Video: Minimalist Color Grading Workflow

Hey guys, Carson here with Studio McKay, and in this video I want to walk you guys through how I would typically color grade a commercial like the one that I just released. So if you want to check out that ad, go ahead and click the link in the description below so you can see the ad, and then I'll show you guys how I color grade the commercial.
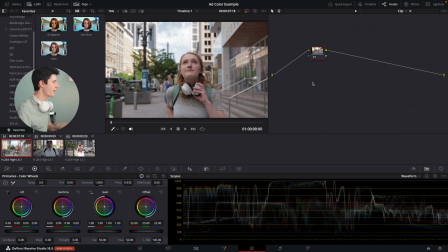So let's jump into it. All right, so we're gonna be working in DaVinci Resolve. Now, a lot of what we're gonna be doing you can do in Premiere Pro and Final Cut, but for the purposes of this tutorial, I'll just be doing it in DaVinci Resolve. So this image looks pretty good in terms of color accuracy, so I'm fairly happy with that.
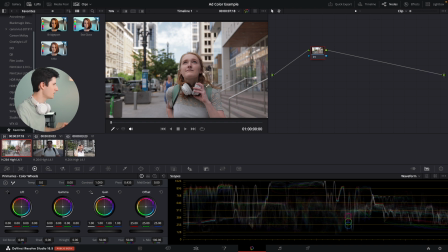It is a little bit flat, a little bit muted, low saturation, so I really wanna bring out these skin tones, and I want to take down these highlights. You can see we've got a lot of highlights in our waveform sitting at 100%, and in most Hollywood movies, we see these around 80 to 90% on our waveform.
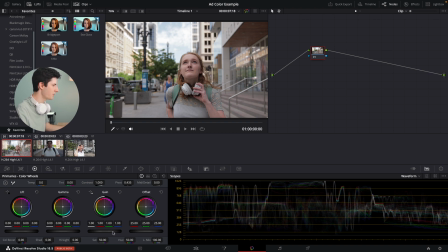So what I'm gonna do is I'm gonna go ahead and take my gain, and I'm just gonna bring that white point down right around that 90 mark. And then we are gonna do some more stuff in this node, but we're gonna go ahead and create just a couple more nodes here.
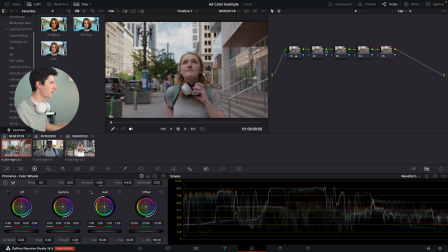Let's just do 4 more. And we're gonna go ahead and label this first node correction. Cool. Now in this next node, I'm gonna go ahead and use some of the LUT presets that I've developed, which you guys can check out using the link in the description.
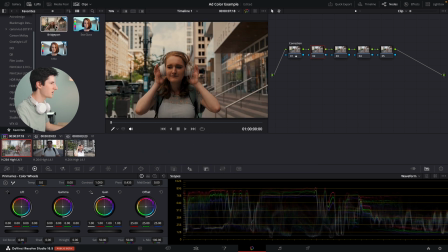And I'm gonna go ahead and first put on Bridgeport. This one looks pretty good, though it is kind of strong.
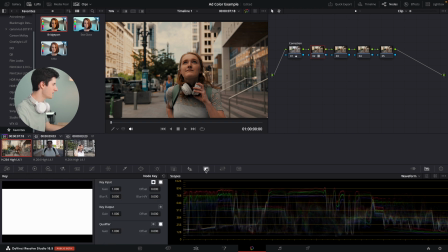So I'm gonna go ahead and come under my key output here and bring down that intensity just to bring the image back a little bit more.
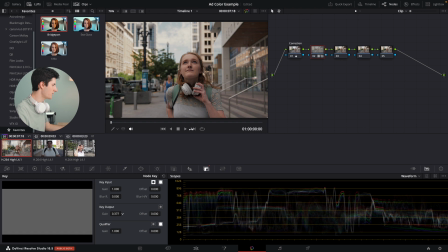Let's go somewhere around 350-ish. That looks pretty good.
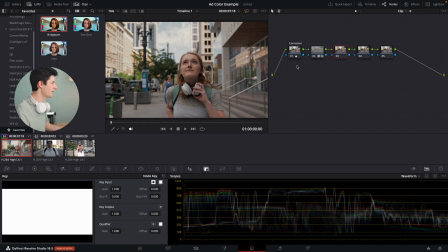Now on this next node, I'm gonna go ahead and layer Sea Glass on top of Bridgeport. The way these 3 LUTs are set up is they're designed to stack them so that you can remix them and create unique looks. So as you can see, we've already created kind of a look here. So I'm gonna go ahead and bring down the key output on this one as well.
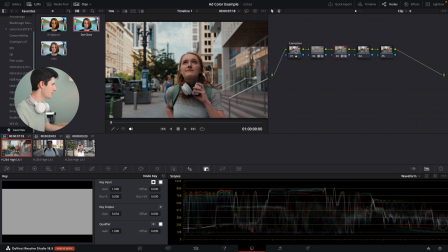Somewhere right about there. Okay, now we're gonna come back to our correction node, and I'm gonna bring up these shadows just a bit here.
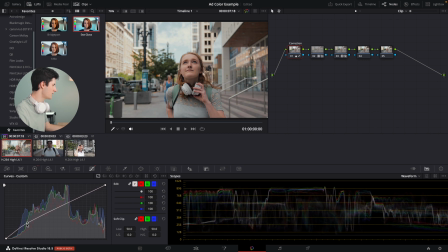Somewhere right around there. Brought up the higher shadows or lower midtones, and now I'm going to bring down these areas near the black point just a little bit to add some contrast here. Maybe bring that black point in a little bit. Something like that's looking pretty good.
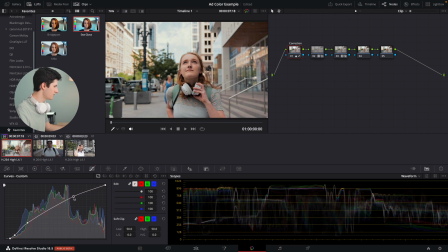Bring up those highlights. Bring the white point right back down. Put a point right here, right in our midtones. And bring these shadows back down just a little bit because we're just trying to finesse the contrast so we get it to look the way we want it.
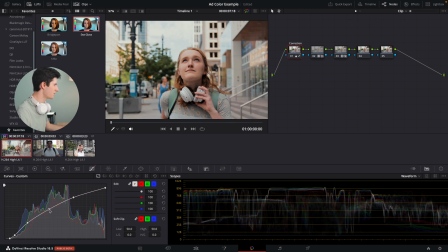Now I'm going to go ahead and bring these midtones up just a little bit, maybe bring them down, take our highlights, bring those right back down a little bit here. And this is looking pretty good. So as you can see, we've come a long way from where we started.
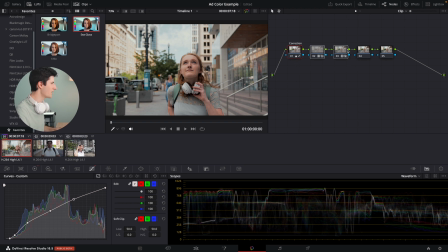I'll go ahead and disable these nodes. So there's our before, there's our after, a pretty solid look right there. Now what I want to do is I'm going to go ahead and come to these last 2 nodes, and I'm going to make this image look just a little bit more like it was shot on an anamorphic lens.
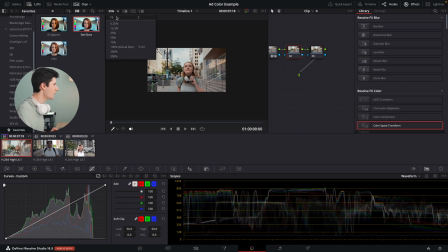Since I shot on a spherical lens, you can see that all the bokeh is very just clinically clean and uniform.
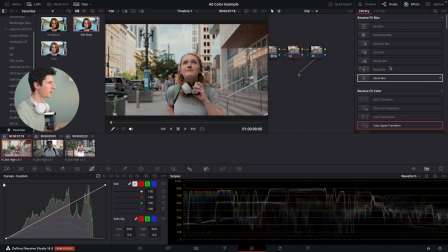So what I'm going to do is I'm going to go ahead and come to my radial blur, drop that on the 4th node. Now this is looking kind of wild, kind of funky, so I'm going to go ahead and use a radial mask just to mask this to the edges. We'll go ahead and invert it, something like that.
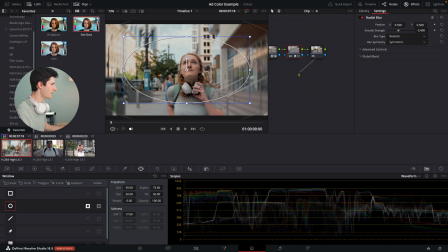Make it a little bit bigger, narrow that in just a little bit bigger, somewhere right around there. And then we'll go ahead and bring down the strength of the blur, something like that.
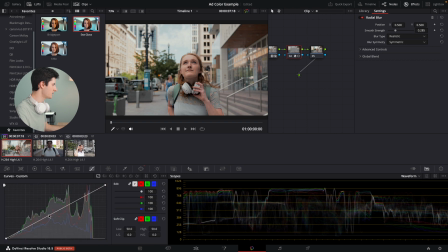Now I'm also gonna come to my curves, just bring down these midtones just a hair, just to make it give a little bit of a natural vignette.
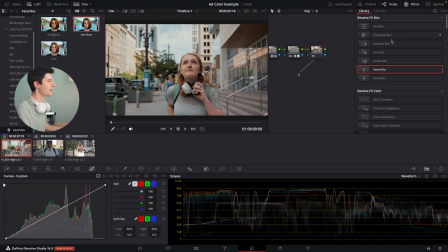Now for this last node, we're going to go ahead and do the same thing, except this time we're dragging the lens blur. And this time we're going to use the anamorphism control. And if we drag it to the right, we're stretching the bokeh horizontally. In this case, I want to stretch it vertically. It gives that anamorphic effect. And then we'll bring down the blur just a little bit here.
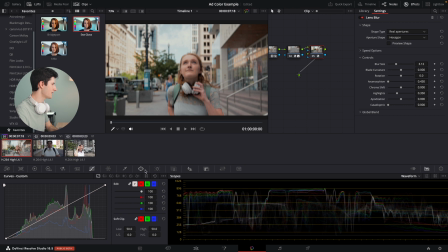And we're going to go ahead and mask this just like we did last time. And invert the mask. And then really feather the heck out of this thing and make this a little bit bigger here.
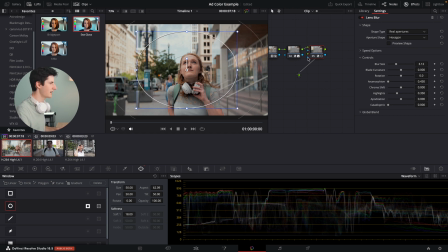Something like that looks pretty good. And now let's go ahead and close out of our effects there. And we can see if we turn off all the nodes, we can see where we started here. It looks kind of good, but still kind of flat. And then turn them all back on. We've got a solid color grade that makes it just look that much more professional.
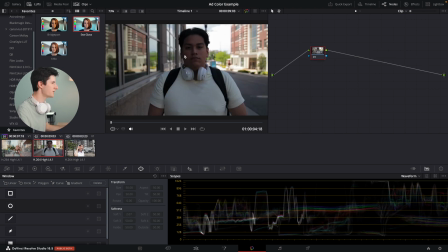So in our second shot here, we do have a couple of issues to fix. So let's start creating a few nodes here. And on this first node, the very first thing I want to do is just play around with my curves to see how much we can recover from these shadows. My friend here was standing in the shadows and the background is really blown out.
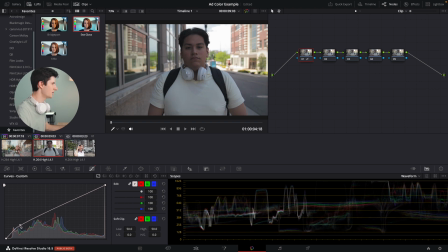So there's a ton of contrast in this image and we really need to bring him out of these shadows a little bit more.
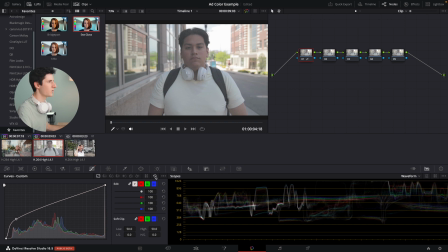Okay, so what we're going to do is we're going to reset this curve and we're going to come to our effects and use the dehaze effect.
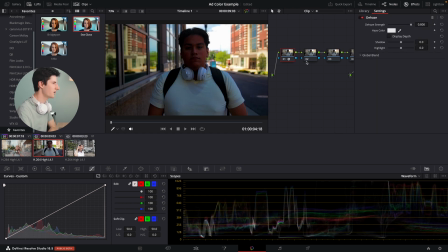We'll drag dehaze onto the first node here. Looks kind of crazy with all this saturation going on. So what we're going to do is we're going to go ahead and bring our shadows way up and then take our highlights and play around with those a little bit.
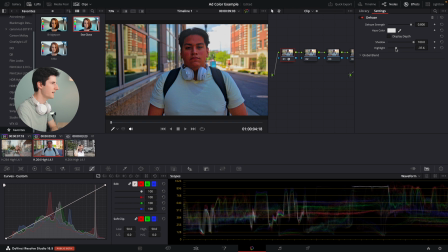Maybe bring that down here a little bit. And then now this is looking crazy like I said earlier. So what we're going to do is we're going to come to our saturation and our color boost. We'll play around with these to see which one will get rid of some of this excess color. So by bringing down that color boost, we've really brought the colors back to a neutral place.
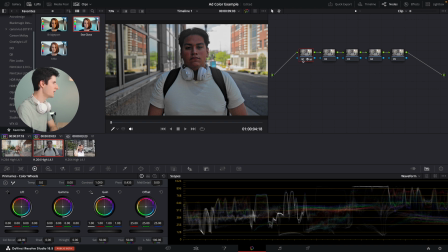If we turn this node off and back on, you can see we've gotten some more definition in his face here. So in the next node, what we're gonna do is bring up the shadows in our curve somewhere right around there.
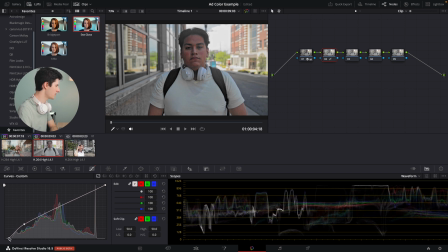Bring our black point back in a little bit here. Finesse the shadows just a little bit more. Bring up our midtones and bring up those highlights and flatten out those highlights to give a nicer, softer highlight roll off.
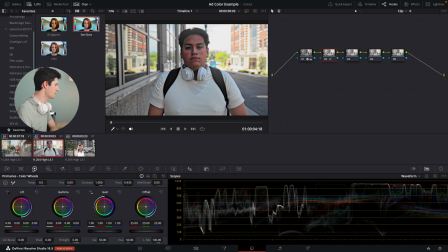We'll come back to our primaries here, and we're going to introduce a little bit of color boost, something just like that. Now I want to balance out some of the colors in here, so I'm going to go ahead and warm up these shadows a little bit.
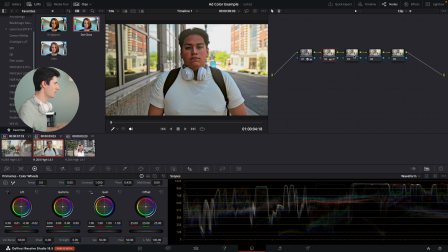Somewhere right around there is looking pretty good. And then on this node, I'm going to go ahead and check and see which one of these LUTs is going to look the best. So I think I'm going to stick with the Bridgeport LUT again and bring down the key output.
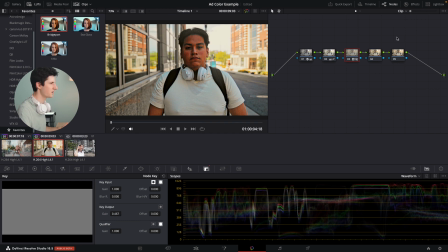Somewhere right around there looks pretty good. And then on these other nodes, we're just going to go ahead and copy our effects from here.
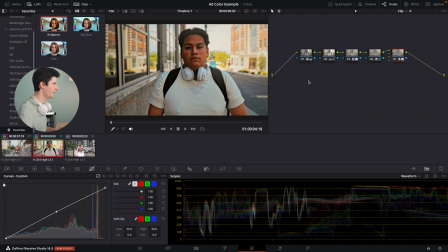And boom, now here is the before and the after. So we've come a long way from where we started. We really recovered a lot of the detail in his face, and we've really made this image look a lot better, giving it the anamorphic bokeh stretch in the corners. And now let's move on to the last clip. All right, the first thing we're gonna do is we're gonna leave this first node alone in case we need to make any adjustments before our LUTs. So in the second node, I'm gonna go ahead and drag on the Bridgeport LUT again. And on the third node, I'm gonna go ahead and drag on the Sea Glass LUT, and then we'll bring down the intensity of both of these.
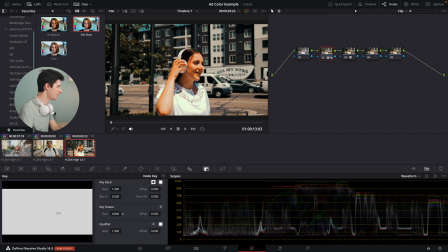I'm gonna go over to the key output and bring this wave down. Here we go, right around 300-ish. And then on Sea Glass, bring that right back down around the same amount, and maybe increase the Bridgeport LUT just a little bit.
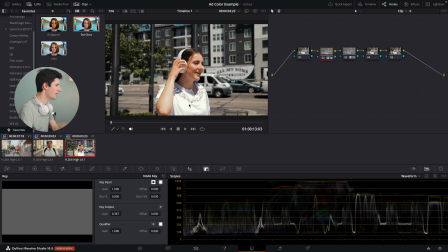Now, what I am noticing is there's a really harsh highlight roll off in her shirt here, so that's why we have this first node right here.
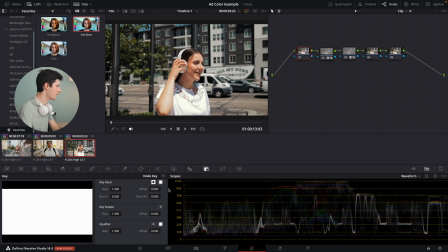We're gonna come over into our curves.